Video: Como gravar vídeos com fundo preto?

Fala pessoal, tudo bem? Alvaro Brizola do canal Megapixelers e recentemente eu fiz um vídeo fazendo um alerta sobre o coronavírus e eu utilizei um cenário como esse, um vídeo com fundo preto.
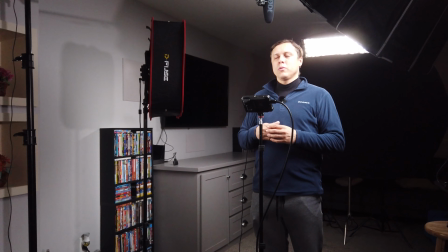0:10 Eu achei que hoje seria interessante fazer um por trás das câmeras, mostrando quais são os equipamentos e como é o setup para você conseguir um efeito como esse. E é sobre isso que a gente vai falar hoje. Vamos nessa! Ok pessoal, bem-vindos então a mais um vídeo aqui do canal Megapixelers, que é um canal sobre foto e vídeo, com conteúdo novo toda semana, dedicado a amadores. Eu quero te pedir para que você se inscreva no canal e clique no sininho para ativar notificações. No vídeo de hoje eu quero mostrar meio que por trás das câmeras como é que você faz para ter um vídeo com fundo preto infinito.
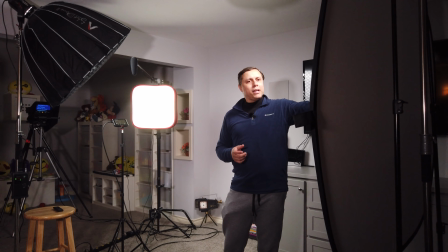0:41 E acho que a primeira coisa que é óbvia é que você vai precisar de um backdrop preto, você vai precisar de um fundo preto como esse daqui que eu tenho.
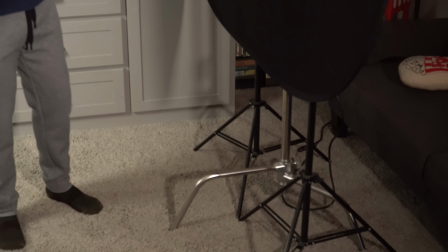0:48 Victor, mostra aqui para a gente que ele está apoiado em dois tripés aqui dessa forma e você precisa ficar o mais distante possível dele.
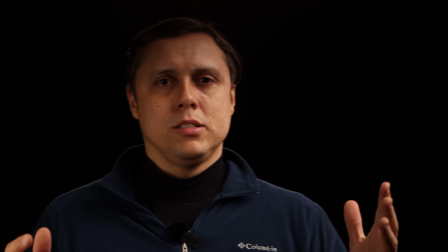0:56 Eu aqui nesse momento, vou aqui ficar próximo dessa câmera principal Eu estou a mais ou menos 4 passos de distância do
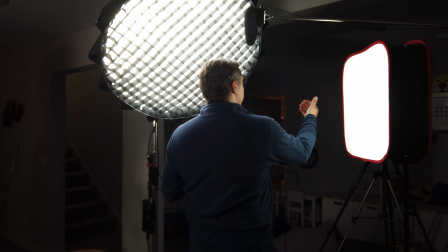1:04 meu fundo preto E aí a câmera que está me gravando ali do outro lado Está mais ou menos a uns 3 passos de distância de mim Então você precisa realmente de um
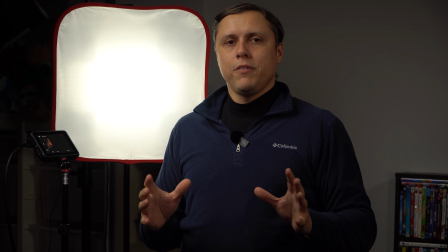1:12 pouquinho de espaço Para que você consiga ter o efeito que vocês conseguiram ver no começo do vídeo Agora o
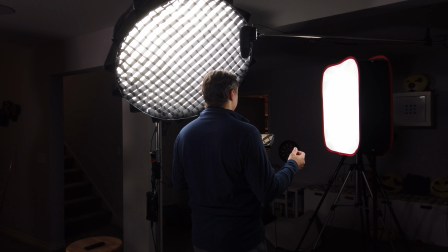1:17 segredo está na iluminação Você precisa de uma iluminação de 3 pontos Nesse momento eu estou utilizando essa luz aqui Vicky,
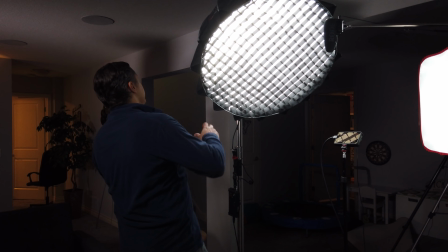1:23 você pode por favor mostrar que é o Aperture 120D e ele está num softbox parabólico bem grandão e o
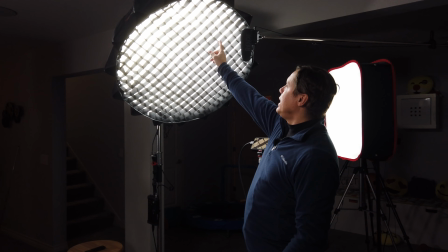1:31 segredo acho que o Igor vai conseguir mostrar melhor é que ele tem umas gradezinhas aqui umas gradezinhas pretas,
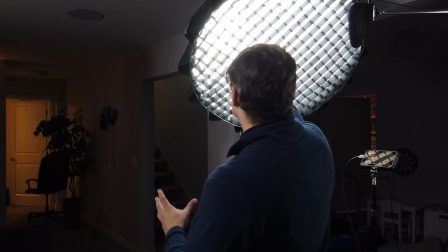1:37 a gente chama isso de honeycomb e o que essas grades fazem elas não reduzem a suavidade da luz,
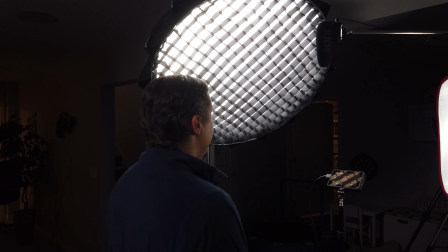1:43 mas ela evita que a luz atinja o backdrop preto, perceba então que ela está estrategicamente apontada de cima para baixo,
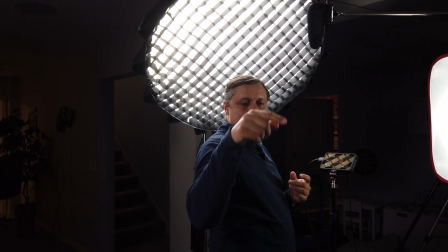1:51 meio que na diagonal 45 graus da câmera mas ao mesmo tempo ela está apontada para o chão ao invés de apontar para o backdrop preto
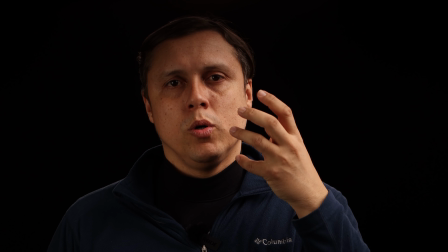1:59 essa daqui é a luz principal que vai fazer com que esse lado do meu rosto fique um pouco mais claro eu tenho uma segunda luz que é essa
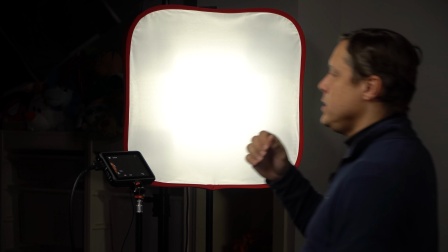2:06 luz aqui do lado que eu acho que o Victor está conseguindo mostrar também é uma luz de LED que é uma luz Nuer a marca dela é Nuer e ela também
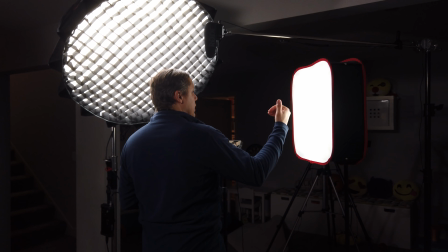2:13 está a 45 graus mas o 45 graus oposto da câmera de forma que ela também não aponta para o background,
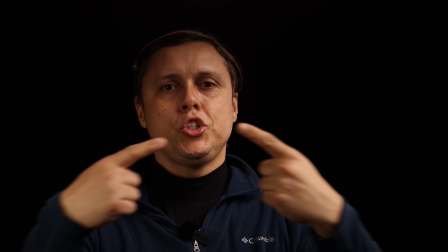2:21 não aponta para o meu backdrop preto É quase como se eu estivesse fazendo um X com as luzes e nenhuma das duas está apontando para o meu fundo.
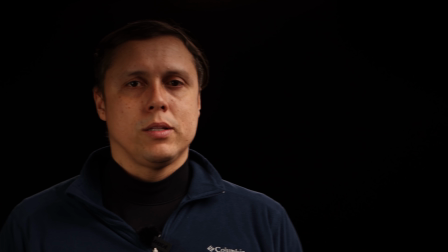2:28 E esse é o segredo para que você consiga ter o fundo preto. Um backdrop preto que não seja refletivo,
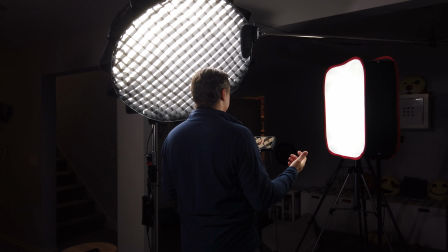2:34 as suas duas luzes fazendo um X para que nenhuma delas atinja o fundo e você ficando o mais distante possível desse backdrop.
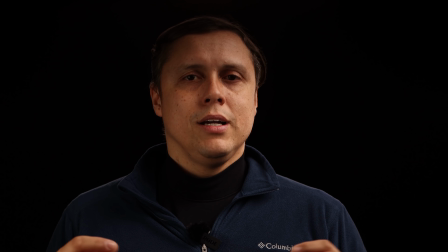2:42 Agora, para você ter uma separação interessante, você também precisa de uma contraluz. Eu quero pedir para o Victor mostrar que essa contraluz que está aqui por cima do backdrop ela está com um strip box,
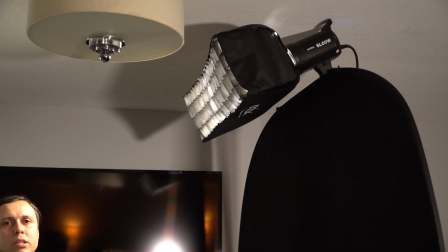2:54 é como se fosse também um soft box, só que ele é compridinho ela também tem um honeycomb para garantir a posição correta da luz tem um tripé bem grande que está
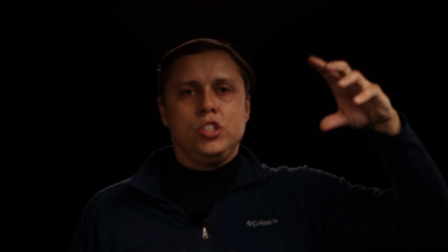3:04 vindo aqui por trás e o que essa luz faz, ela me dá uma luz de recorte que é justamente essa iluminação que você está vendo aqui no meu ombro e um pouco de iluminação que você está vendo aqui no meu cabelo então eu vou fazer um teste agora rapidamente eu vou apagar aqui
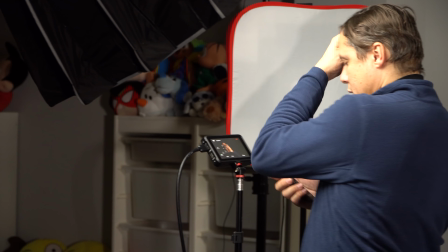3:18 a luz principal, desculpa, a luz de preenchimento e vou também apagar a minha luz de fundo.
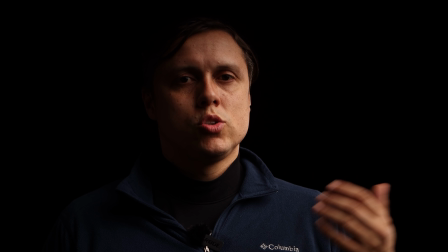3:24 Então essa daqui seria a imagem que eu teria se eu tivesse só a minha iluminação principal aqui com a Apture 120D.
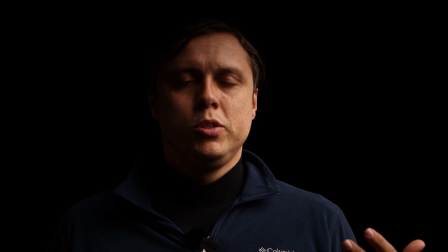3:33 Esse é um efeito bem dramático, existem até situações onde esse tipo de iluminação seria adequado, mas são raros, você vai ter que estar
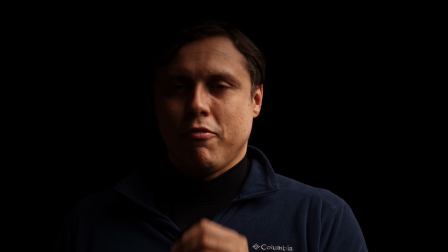3:41 querendo criar um mood para o seu vídeo, talvez até um pouco mais triste para o seu vídeo.
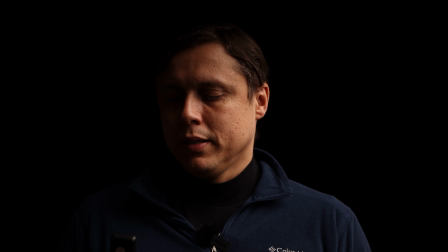3:48 Se eu, por outro lado, estivesse colocando aqui agora a minha luz de fundo,
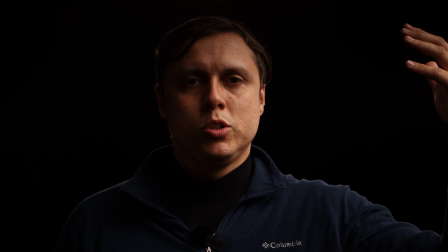3:52 perceba a diferença que dá entre só ter a luz principal ou ter a luz principal com a luz de fundo.
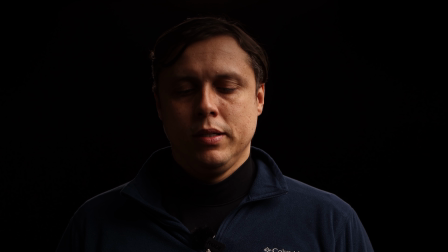3:58 Desliguei a luz de fundo e agora eu liguei a luz de fundo. Já ficou bem melhor.